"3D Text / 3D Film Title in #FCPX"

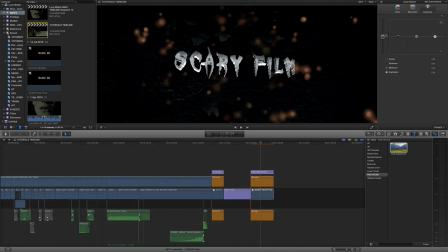I also think that the text is a bit bright as well so we can change the exposure on that so I've just selected the scary film title because that color correction window still open I can now change the color on the text
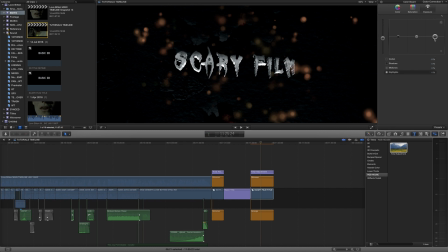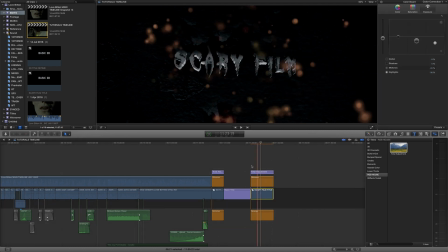excellent okay we're getting somewhere we're getting somewhere now last few things I want to do.
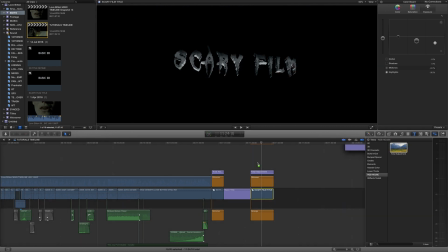I'm going to add a couple more adjustment layers, or just one more to be truth be told. I'm going to bring down the saturation massively on the first one and then I'm going to tint the scene overall in the second one.
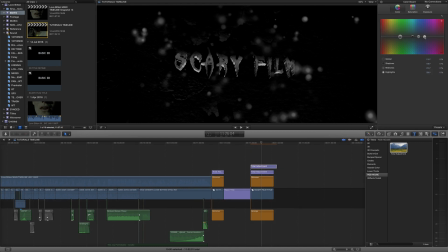A bit more of a colder feel, we can bring back a little bit of the warmth, but mainly the coldness and
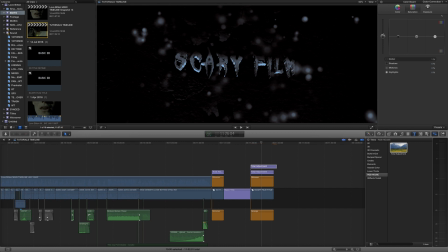the saturation, we can bump this up a little bit, but not too much.
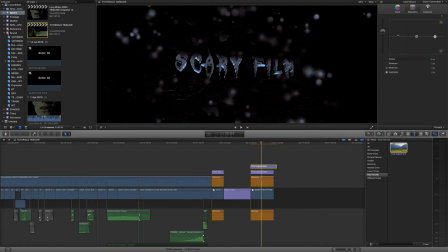And the other thing is I do think that the particles are now a little bit distracting just with the scale of them, so we can select the clip and we can actually just scale it up.
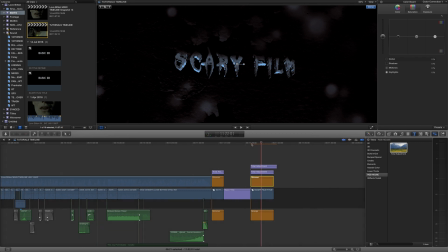And then the grunge as well, we can also bring down the exposure of that a bit more,
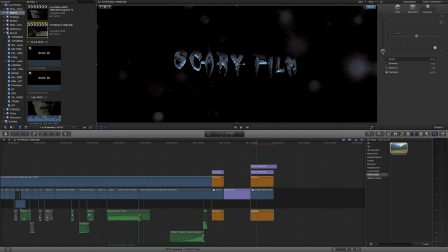just so you just have the faintest sign of an environment.
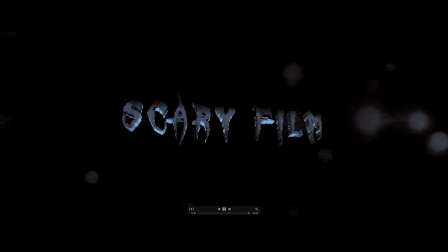Now if we play this back it will look a little bit fuzzy and that's just because you see we've got a few jaggedy lines that's just because Final Cut is rendering it in real time so it's creating a preview render essentially now when you pause it so I just press play to pause
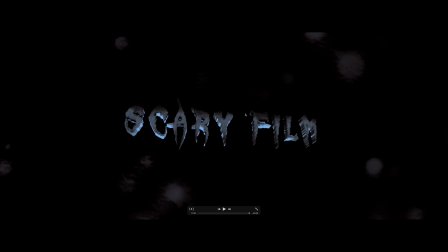it this is a far more accurate representation of what the final text is going to look like but if you really want to know exactly what it's going to look like render out your project export it export it just as a as a movie file it doesn't matter what resolution you go for because it's going to be reflective of how the text is going to look.
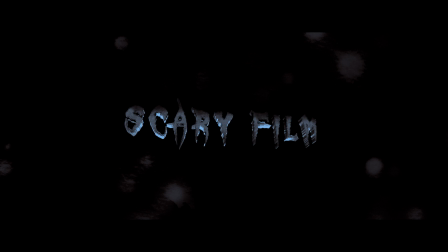All your render settings are just going to control the output resolution and stuff like that as opposed to how high quality the 3D text is. The 3D text has a pretty standard look to it. Now there we go that was our 3D text that we've
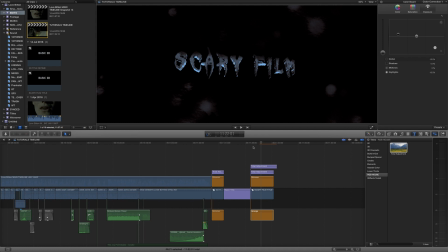created with bearing in mind the environment and the way that we want the text to look and feel to the audience and we've combined quite a few effects and filters from Final Cut including this total adjustment layer to create an overall look
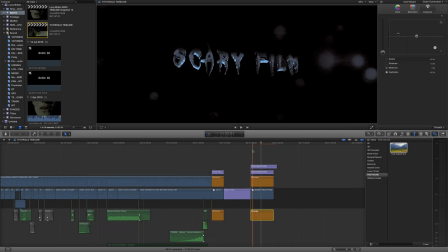and we've done that to create something that feels a lot more cinematic and like a film title and just the basic movement to it as well is just going to really sell the effect a bit more as well. So hopefully this was useful, I think I'm going to do a few more tutorials on 3D text in the near future just because there's so much to it.
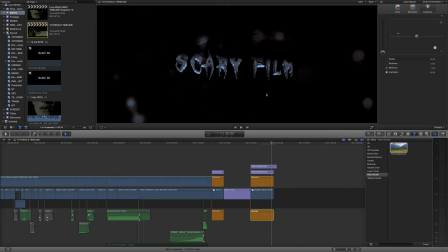If there's any particular aspect of 3D text you guys want to know about then just drop a comment down below and I shall look into that and try and give you a bit more information about it. But happy to be back and I'll see you guys soon in a brand new tutorial.